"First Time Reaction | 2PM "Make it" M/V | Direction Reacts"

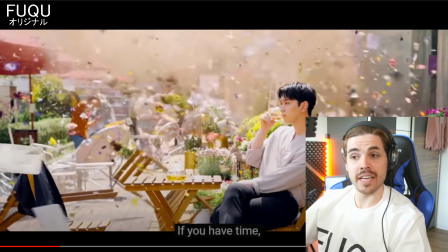[3:43]
she's being looked at by multiple men maybe she likes it kind
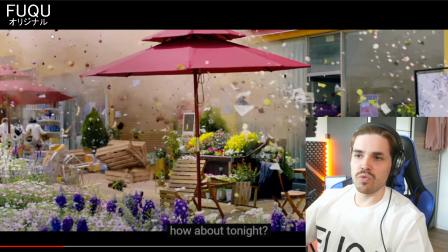[3:49]
of cool you know that here you can see that this is a real life set and i don't know how much is fake of it i cannot say that but do you guys see for example here there's like air do you
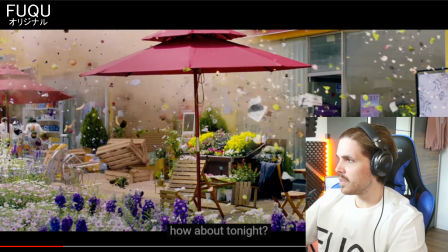[3:59]
guys see that actually let me move myself actually so you guys can see it let's try this all do you see like this air coming out of
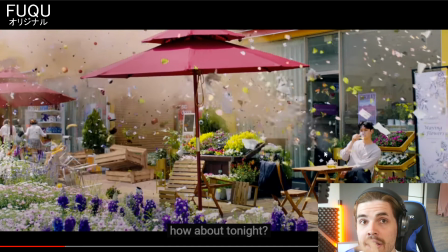[4:09]
the place here do you see it like something is blowing out all this dirt that's how they make this all look so catastrophic a lot of air bursts of co2 or burst of air i don't know what they use in all honesty but it's just blam bamming a lot of
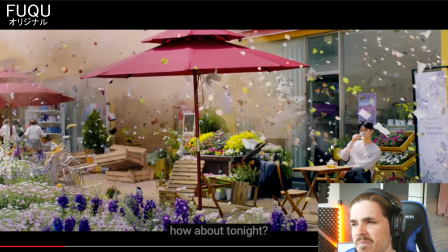[4:24]
stuff into the air really nice though a little bit maybe they could have put it a little bit backwards to not show like the co2 or the gas coming
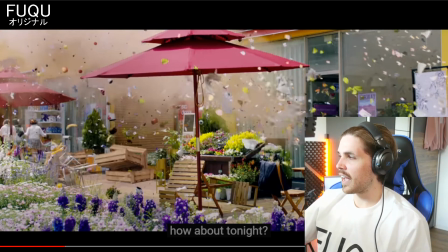[4:31]
out but it's totally fine as well okay i can go back into my position again let's continue
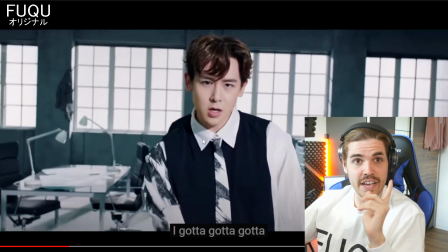[4:37]
but it's still nice how they do it a lot of these things are practical effects and I like that practical effects are always better than CGI
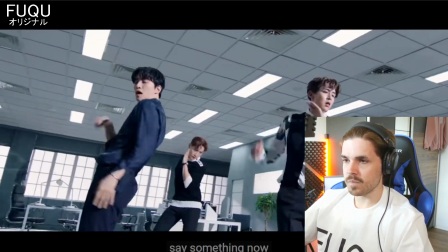[4:42]
and always I
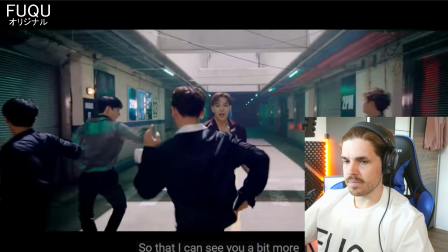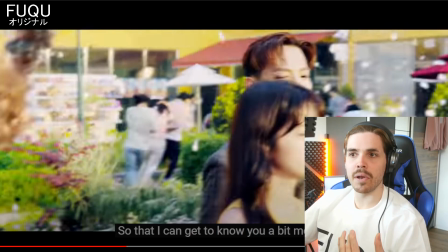[4:56]
really love the color palettes as well it's very nice and simple on the eyes I still think there are too many videos especially in kpop where some of the colors are just too bright and they pop a little bit too hard which makes it very hard on the eyes for you to see what's actually happening I'm not a big fan of that but for this video it's very clean very nice and very neutral they did a good job on it
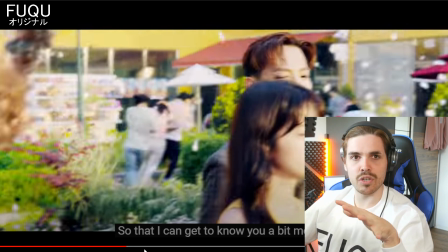[5:13]
sometimes there is a bit of a heat difference so a temperature difference sometimes a little bit too blue and sometimes a little bit too yellow but I think that's because of the storytelling everything that's a little bit warmer she is involved every time it's a little bit more blue aka a little bit more cold
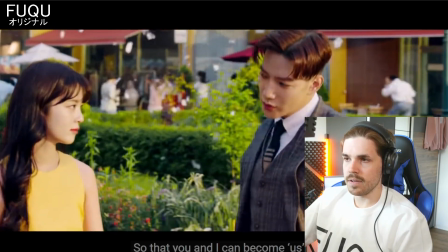[5:27]
it's more about the choreography and the group themselves you see here for let's just go and I'll explain it that's easiest to do
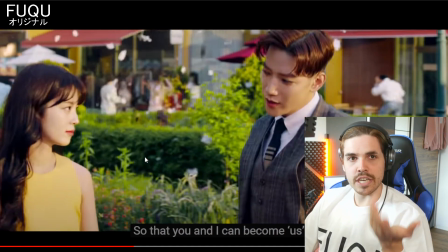[5:36]
but this is a little bit warmer she's there and now we're coming to the choreography it's
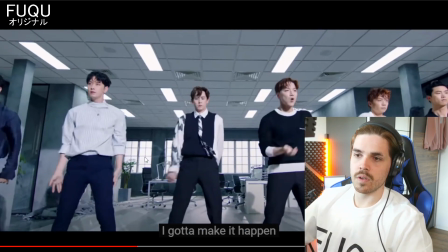[5:41]
a little bit more blue it's a little bit more colder see
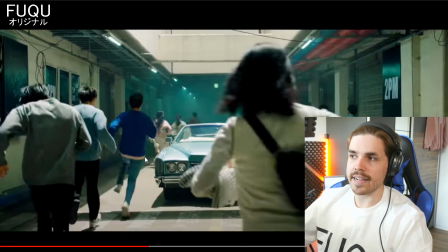[5:47]
now it's yellow again because she is there but i like that it's easier to follow what's happening
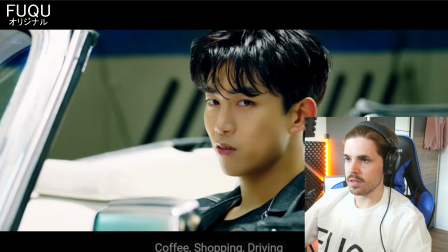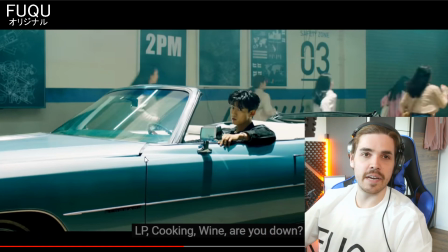[5:59]
wait what lp cooking okay sorry i was thinking he was saying lp-ing lp you
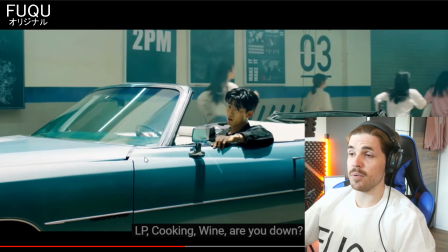[6:04]
know the the big disc listen to music i love lps by the way we have a massive collection at home
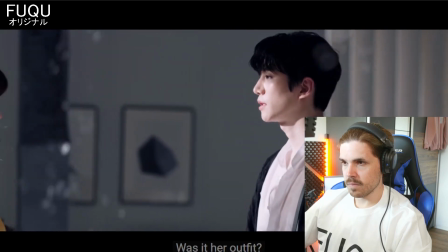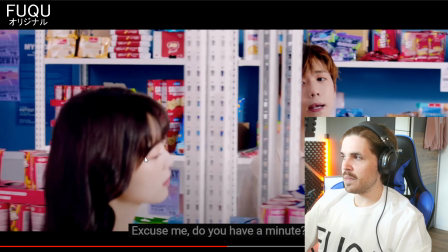[6:18]
a little bit of an issue that i see with this part of the video let's go back a little bit
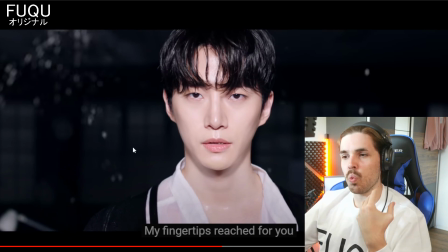[6:23]
it's actually his hair is way too dry for the situation i mean his clothes are just soaked in clothes but why is his hair not and i get it you know he has
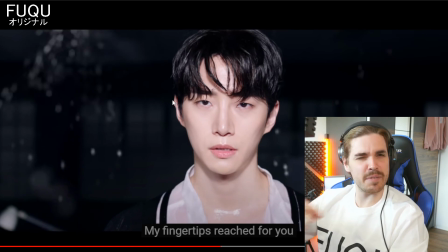[6:33]
to look good but for the effect or for the time for this particular shot why not just make him purely wet because it's just weird how
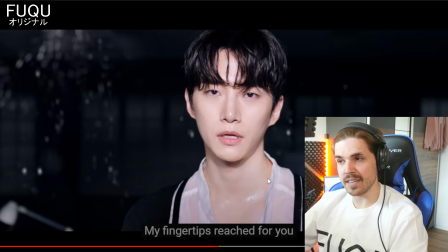[6:42]
everything is super wet you can see you know it's soaked except for his head but okay that's something i would have picked up and maybe just say
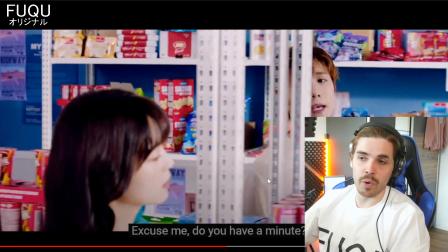[6:50]
dude just become wet completely
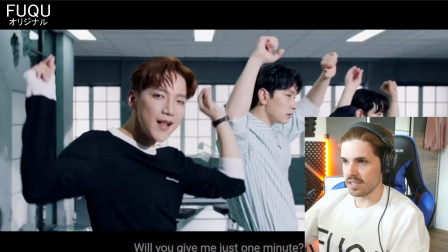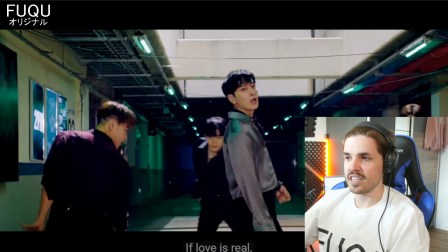[6:57]
very beautiful transitions though and it's very smooth transitions they're fantastic because
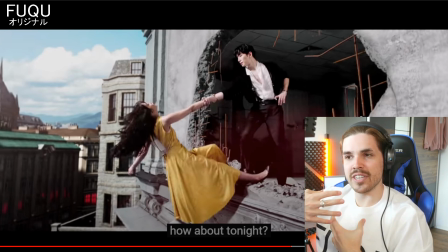[7:08]
they always use a person as a reference point for a transition making it much easier to follow because you keep looking in the same location aka if one person is the main center you'll be the same center point for the next scene which is amazing for the transitions looks amazing
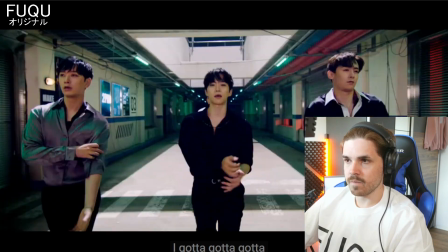[7:23]
I love these
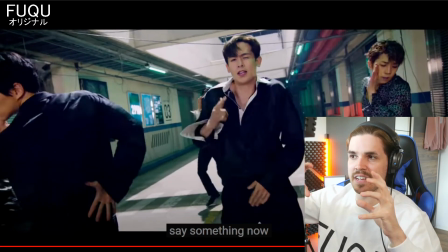[7:30]
little subtle movements on the camera by the way that happen that go with the choreography it seems as if like I already said you know the cameraman is part of the choreography or the editing is part of the choreography really nice they